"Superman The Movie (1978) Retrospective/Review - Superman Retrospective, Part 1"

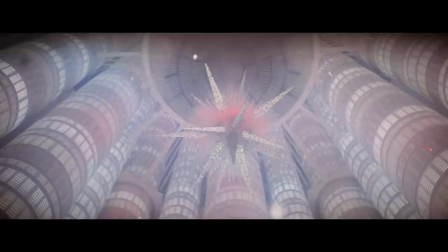(24:49)
I absolutely love Superman the Movie.
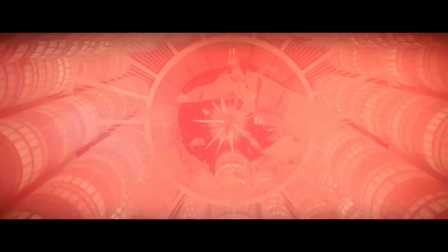(24:53)
It's easily one of my favourite movies of all time, and in my opinion remains the greatest superhero movie ever made, even to this day.
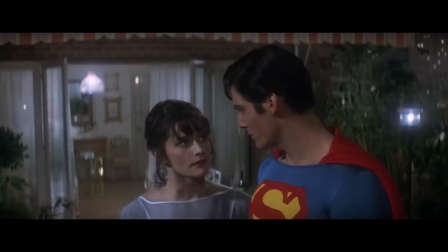(25:01)
Not only is it one of the highest technical achievements in blockbuster filmmaking of the day, but smartly adapted and truly heartwarming in its presentation.
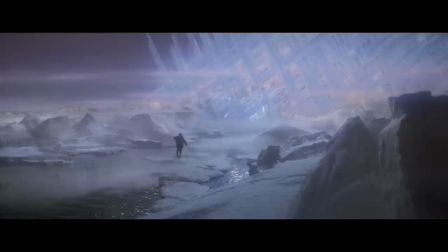(25:10)
Richard Donner's direction and Jeffrey Unsworth's cinematography is spectacular. Everything has this enormous sweeping scope to it.
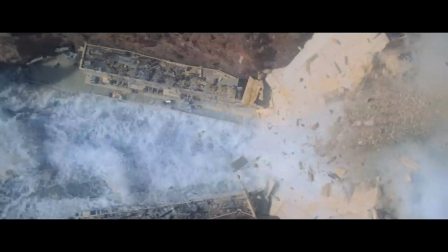(25:18)
Krypton is spellbinding to look at, but the Smallville scenes are also gorgeous.
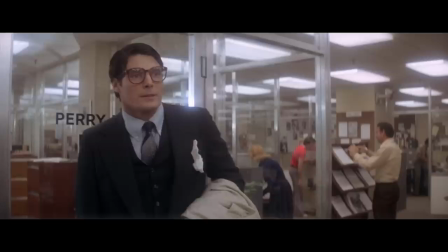(25:23)
It feels like a David Lean 70mm historical epic with its sense of grandeur and majesty.
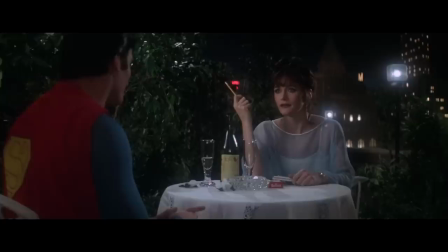(25:30)
Unsworth's choice of lighting, lenses and filters also gives everything this soft, almost dreamlike look to it.
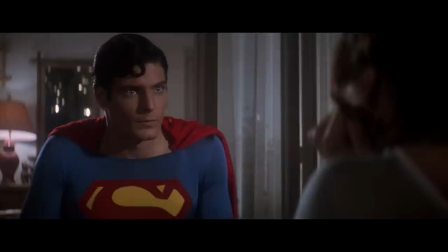(25:37)
It gives everything this classic 1940s Hollywood texture, but with the vibrant colours of the comic book.
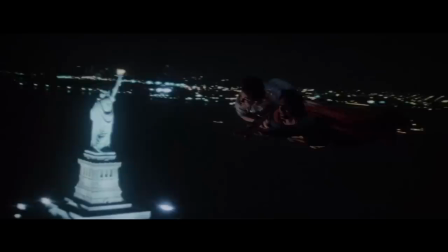(25:43)
I think what primarily dates the movie, however, are the visual effects. Now make no mistake, the effects in this film are pretty much phenomenal.
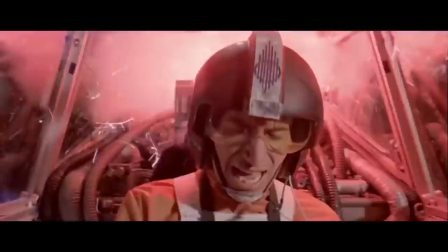(25:51)
However, this did come out in the wake of Star Wars, where ILM's motion-controlled camera innovations,
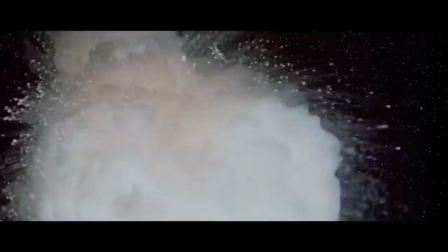(25:56)
took the miniatures, matte paintings and animation techniques of the day and elevated everything to a whole new level.
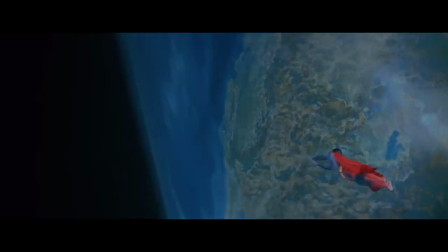(26:03)
Superman's effects techniques by comparison are much older and a little rougher.
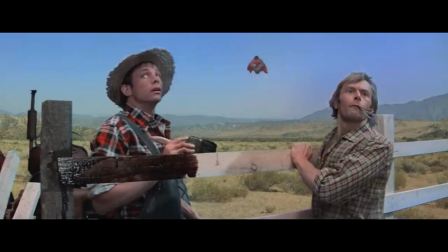(26:07)
The movie does showcase many of these older techniques at the absolute top of their capabilities, but it does place the film firmly in the 1970s.
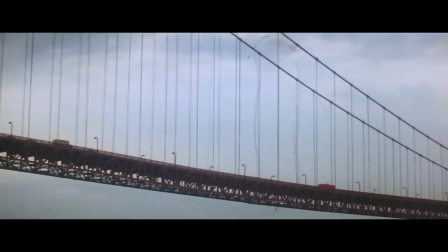(26:16)
That being said, the miniature work, matte paintings and of course many of the flying scenes look terrific.
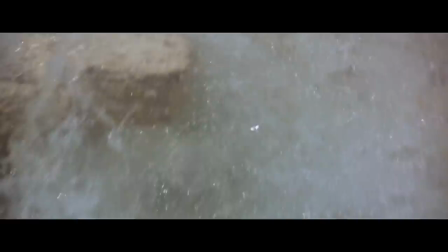(26:21)
The Golden Gate Bridge sequence especially is a big highlight. The 70-foot miniature looks fantastic on screen.
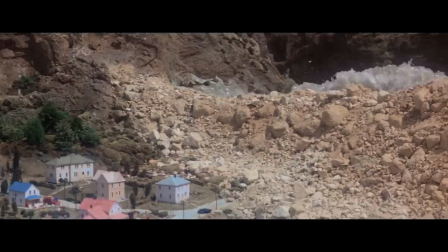(26:28)
The weaker miniature effects surround the Hoover Dam. Unfortunately, the original miniature effect supervisor had to leave early, and this sequence was completed by a different team, and it does show.
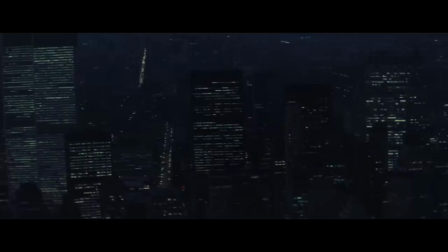(26:38)
When it comes to the flying sequences, the blue screen work is easily the weakest.
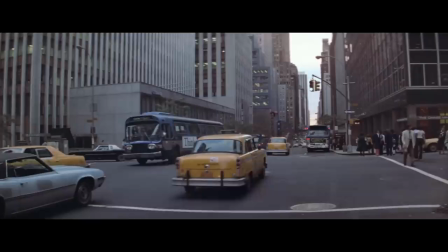(26:42)
In several shots, the colours on Superman's suit look either washed out, underexposed, or blown out, and the movements can feel a bit stiff as well.
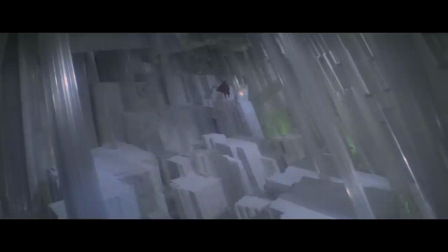(26:50)
That being said, the wire work and front projection shots hold up extremely well.
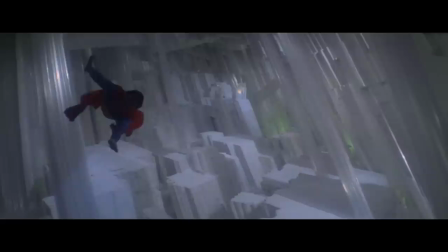(26:55)
The first time Superman takes off inside the Fortress of Solitude and flies past camera looks incredible.
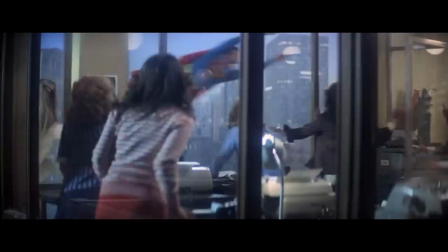(27:01)
Christopher Reeve looks so smooth and in control, and the way he banks his body when making turns really helps sell the effect.
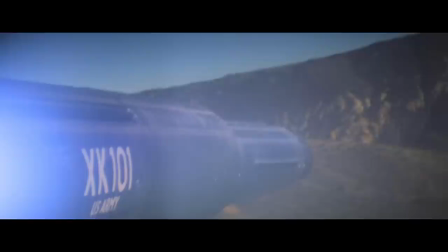(27:08)
When it comes to the front projection work, I feel like the scenes in the California desert do look a little rough.
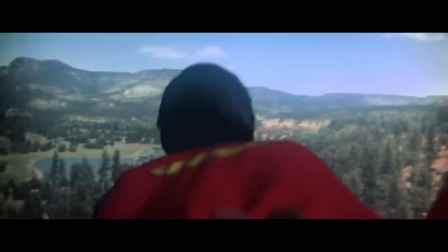(27:14)
The team who worked on these sequences always regretted using 35mm film for the backgrounds rather than 70mm, which would have given a sharper image. However, during Superman's first night out stopping crime and saving the day, all of the flying shots looked great.
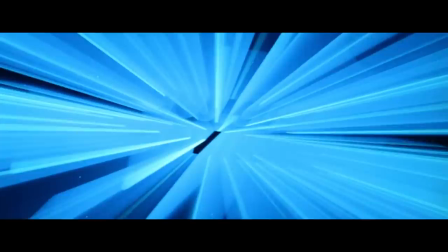(27:30)
I've always loved this shot of Superman flying away from the city. The way the lighting interacts with him is just perfect.
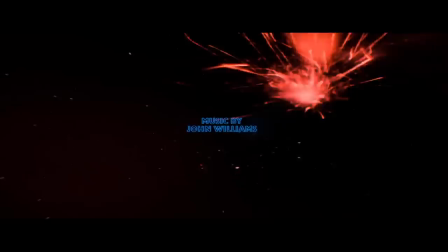(27:37)
And what is there to say about John Williams' music, which hasn't already been said?
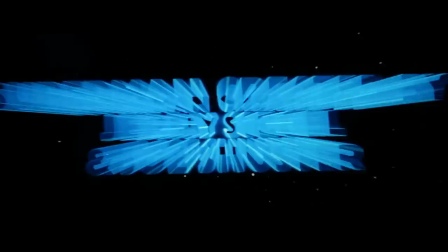(27:41)
While there have been some decent attempts at other Superman themes over the years, nothing has ever come close to topping John Williams' main title mark for this movie.
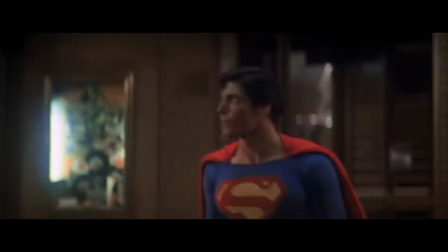(27:50)
It's a spectacular piece which feels powerful, touching and optimistic, just what Superman needs.
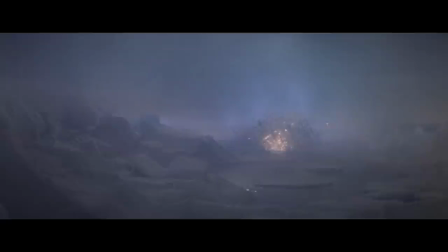(27:57)
Beyond the main theme however, the film's score is packed with other memorable themes and enjoyable tracks.
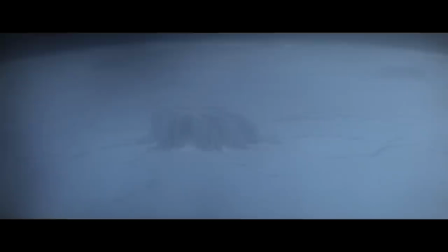(28:03)
The opening track introducing Krypton might be my personal favourite. it.
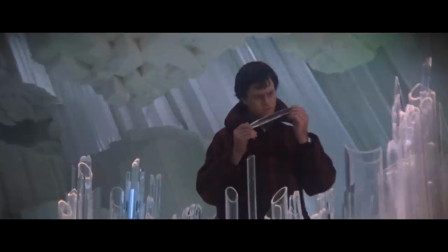(28:07)
The build-up to the first crescendo is tremendous, and whenever the Krypton motif reappears throughout the film,
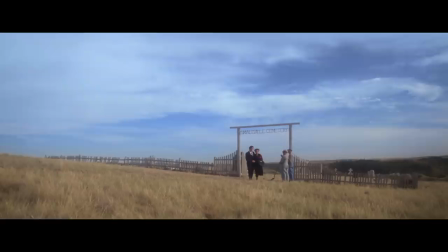(28:13)
like in the formation of the Fortress of Solitude, it's just magical. A number of tracks are also very moving.
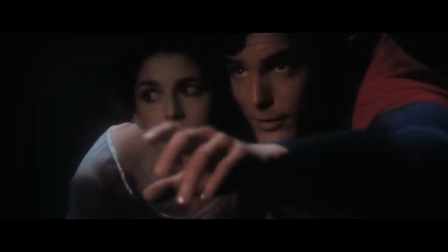(28:19)
The piece which plays during Jonathan Kent's funeral is amazing, and the love theme between Superman and Lois is almost as iconic as the main march,
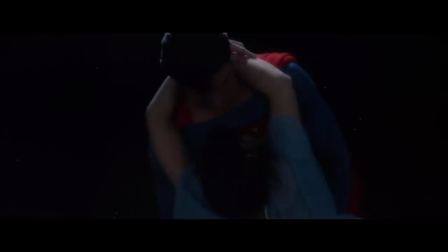(28:27)
although the strange poem Lois says to herself during that sequence is quite bizarre.
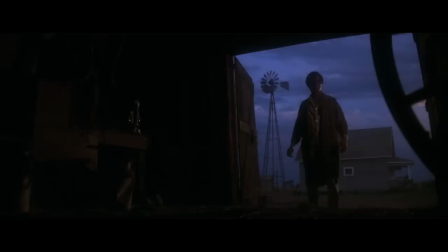(28:32)
Aside from the film's technical aspect however, what makes Superman the movie so special is that it simply nails its main character,
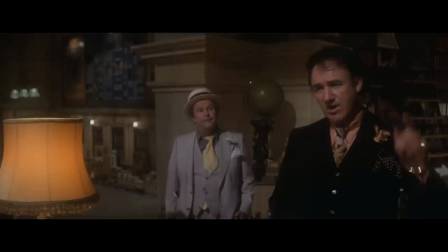(28:39)
although I have seen some Superman fans object to the way Lex Luthor is portrayed.
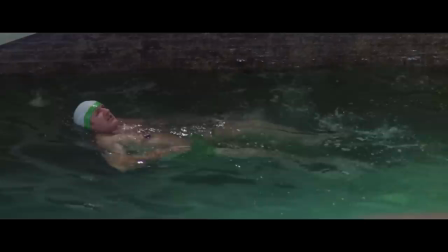(28:44)
Rather than a mad scientist or ruthless businessman, he feels more like a Bond villain.
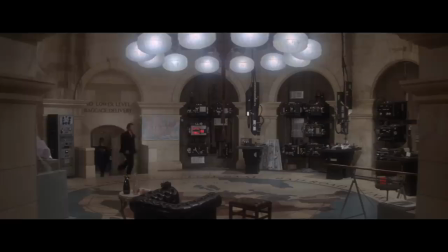(28:49)
And while I do prefer the mad scientist take on the character myself, Gene Hackman's performance is endlessly charismatic and quite intimidating.